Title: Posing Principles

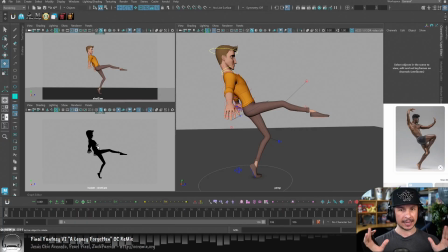So I'm just getting this leg out of the way so I can just focus on the body. And this is when you're first starting to pose, things are going to look wrong. Things are going to look broken. That's okay. As long as you're thinking through what you're doing, that's the important bit.
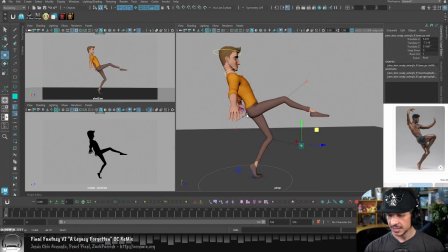And this goes for any animation, anything that you do in Maya is one of the big things is that you want to think through it.
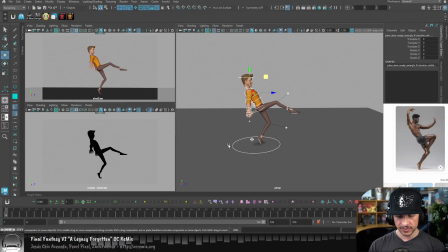Why are you moving something the way you are?
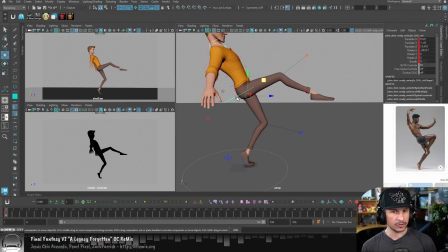What is going to happen when you do that in terms of the body and the physicality of the character? Why are you doing it? All of these are very important. So what I'm looking at here right now is how far ahead of the foot the knee is.
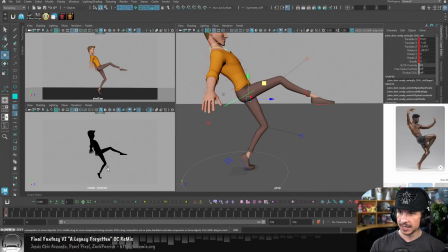So I'm looking at the front of the knee on the character compared to my rig here, as well as the angle of the back of the leg right here. And the reason I'm looking at that is this is just going to help me get an idea of how far can I exaggerate here.
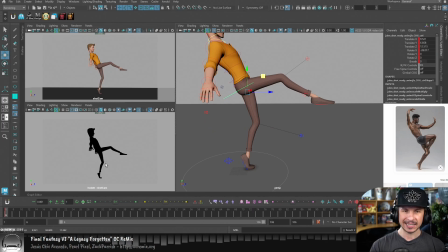If I do something like this, well, we can definitely see that that's not nearly as far as my reference. Is that good or bad? It's my choice as the animator. But again, it's a choice. I am choosing to exaggerate this pose more. I want more of a kind of flow through this pose.
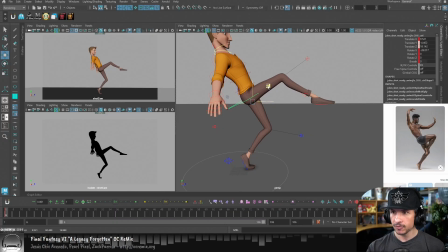So I'm going to try to get that knee slightly more forward and maybe just a little bit more bend in there. Okay, so there we go. That's pretty... Minister of Silly Walks. Yeah, that's pretty much it. So we've got that there.
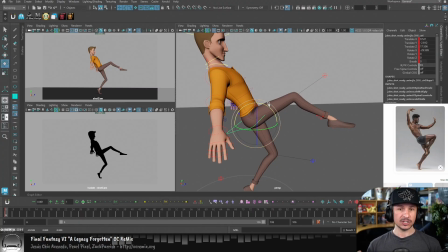At this point, let's just kind of get the basic spine in place. Now, when I say the spine, this also does include the hips. Hips and spine kind of work together. It's not just the upper spine. So the character here is curved inwards.
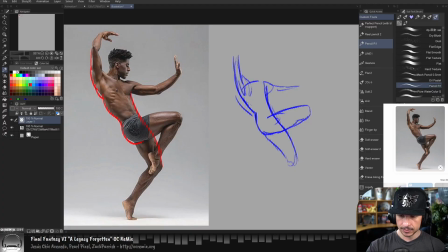If we bring back here, we can see that right there. He's curved in. My tablet no longer has pressure sensitivity. Oh well.
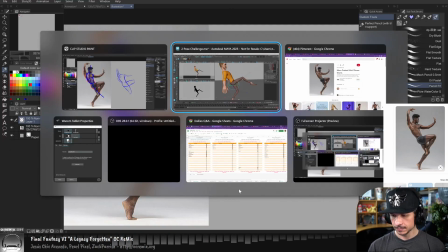So we've got that curve this way, right through here. So let's start getting that in here.
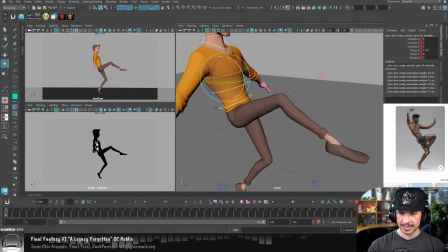I'm going to curve the character forward. And as we do that, you'll notice that I'm losing that angle that we had before. So at no point are we done with one thing. It's not like I moved the hips and then done.
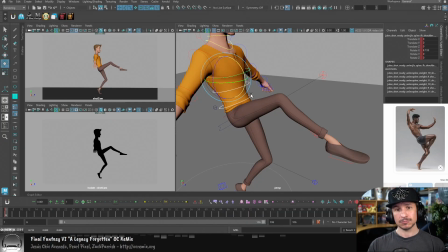I never have to tweak it again. You'll go back and forth for so many different things. So let's actually move the spine back again like so. I'm also going to add a little rotation in here.
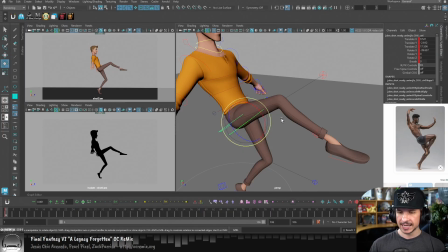So if I try to think of mechanically what is happening, his right leg is going forward. He's bringing that leg forward. What's that going to do? Well, sympathetically, there's the word I'm looking for.
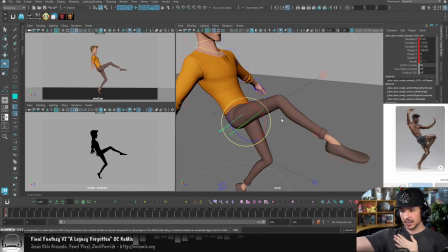If you bring, let's say, your arm forward here, your whole chest is going to rotate to help accommodate that. Same thing with your hips. If his one leg is going forward, that hip is going to want to twist and help that.
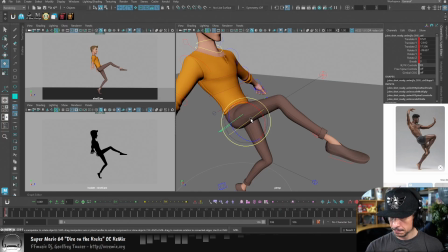So I'm just going to add a little twist this way to the hips. The other thing that's going to happen is if he's raising his leg up, just like if I raise my arm like this, my whole body tilts. So if I do that, we get that connection here.
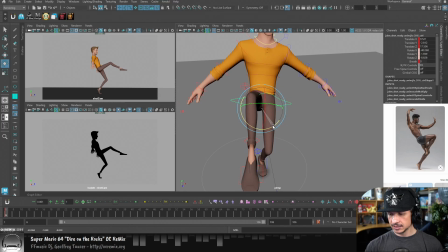So from the front, if he's lifting this leg, at least at that height, we're going to tilt the body this way. So I'm trying to think, how do we connect all of this?
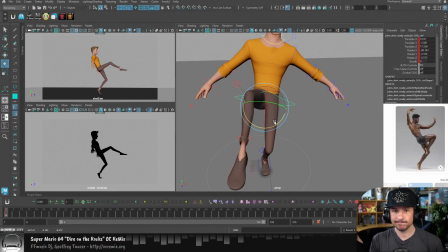I'm not just moving limbs randomly and there you go, they just attach to a body. Everything works together. So this is a sympathetic action in the posing checklist. It doesn't have to be perfect right now. Definitely not. I'm just kind of blocking it in and making sure I think about it.
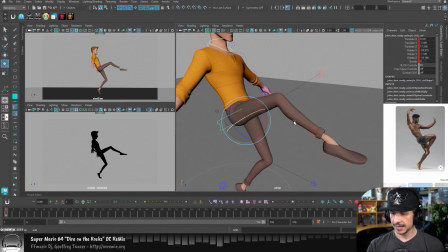Okay.
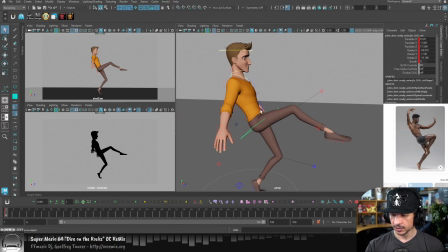Now, the reason this is going to be important is this is going to also affect the spine. So with the spine, he's curving inwards, but then we have that twist right through this way.
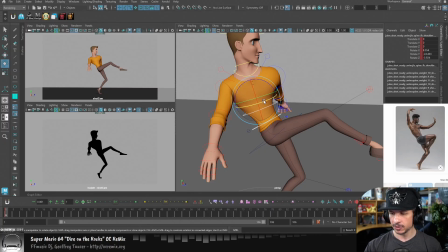And just by doing this, suddenly that's going to help push that pose much more like the reference that we're seeing. We start to get that line in the back, that shape. It's starting to come together a little bit.
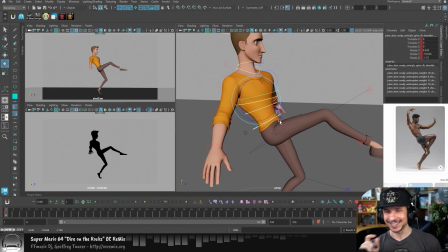Is it even close? Not really. It's just like a little bit closer, a tiny bit.
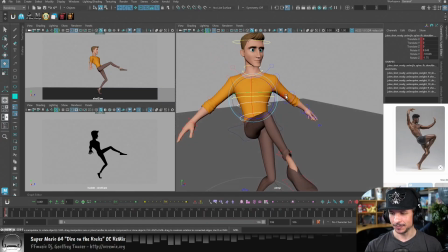Okay. So we've got that in place. As he's balancing here, more than likely, if he's raising this arm up,
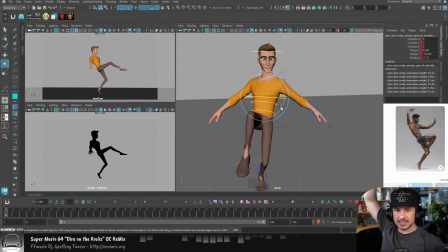his right arm up like that, that most likely means that he's going to be kind of bending down on the other side, twisting, like so. If you raise that arm up and then come down on this side, it tends to be more awkward.
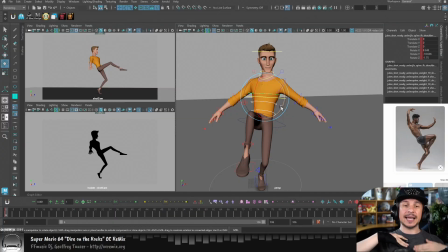And especially if we look at the angle of his clavicles, we can see that stretch from the arm up all the way down to the hip. So that's telling me I want to add a little rotation this way.
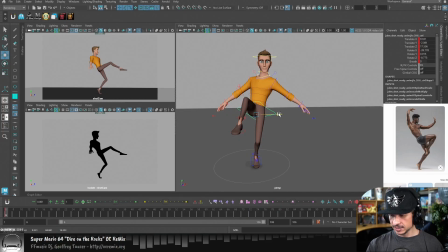Now this is going to readjust the balance of the character a little bit. So just gonna nudge him over.
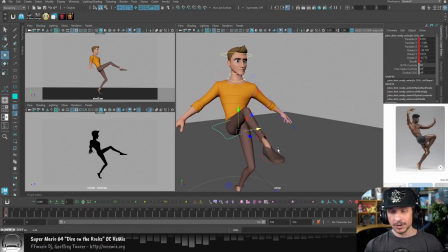And as you can see, it still looks horrible. Your pose is not going to look good until quite a ways in. Everything has to start meshing together. And that's fine. As long as we think through everything, we'll get there.
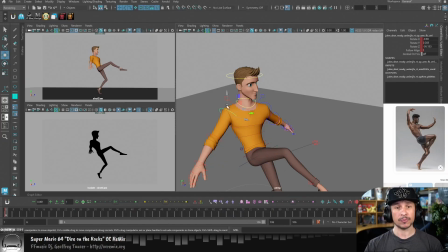So let's kind of just do a very rough version here. So let's get the arm in place. So the arm is going to come up. Something like this. Elbow. We'll say it's bent about that far.
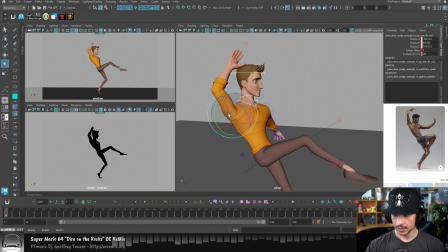And I'm going to do something that I typically see students do, which is I'm just going to rotate the arm like this without using the clavicle. And then the other arm comes forward, like so. like that. And I'll also do the next thing is I won't pose out the hands.
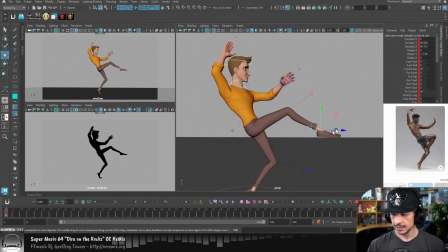This is something I see quite often with student work is not posing out the hands and then not posing out the clavicles. And we'll just push this foot here. Something like that.
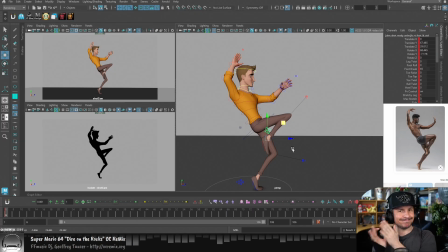There we go. Aha! Done. I've got the pose in place. And there we go. Is it good? No. One of the big reasons is I forgot to move a lot of things. So let me set a key here and I'm just going to go to the next frame here so we can compare.
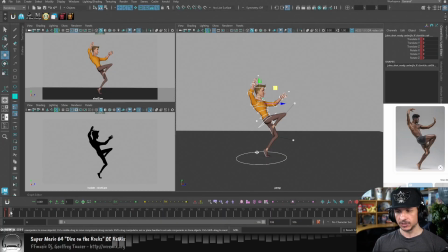So I've done a few things that I typically see students do. The first one and probably the biggest one is I didn't pose out the clavicles.
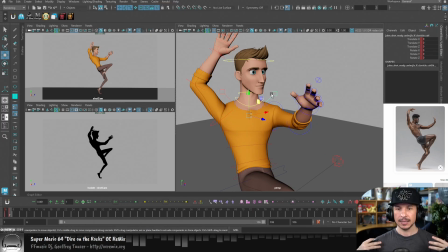That's these controls here on this rig. The clavicle controls on any rig are super important. You need to pose them out. If you do not, your characters are essentially dislocating their arms. And it creates a very disconnected feeling to your character. Whenever you raise your arm, what's raising the arm here is the clavicle.
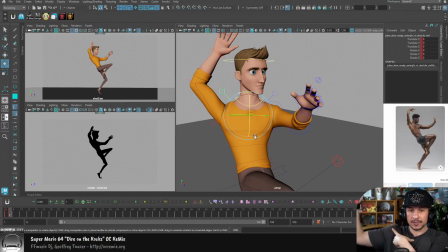It's this bone right here that goes up. And yes, I did a whole video on the clavicle. It's that important. So we want to pose that out. And in general, it just kind of moves with the arm.
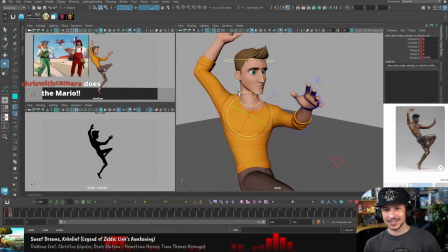And hey, Chris, thank you so much for the sub. Oh, thank you so much. I really appreciate that. I love hearing this song. So good. So in general, the clavicle, thank you so much. The clavicle just follows where the arm is going to go, typically. So if the arm is going up, clavicle goes up here.
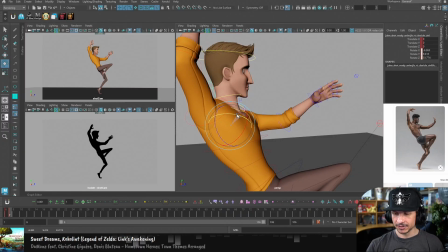The arm is going back, so the clavicle will go back. There we go. Like that. And now you can see silhouette-wise, look at how it matches the reference just a little bit more.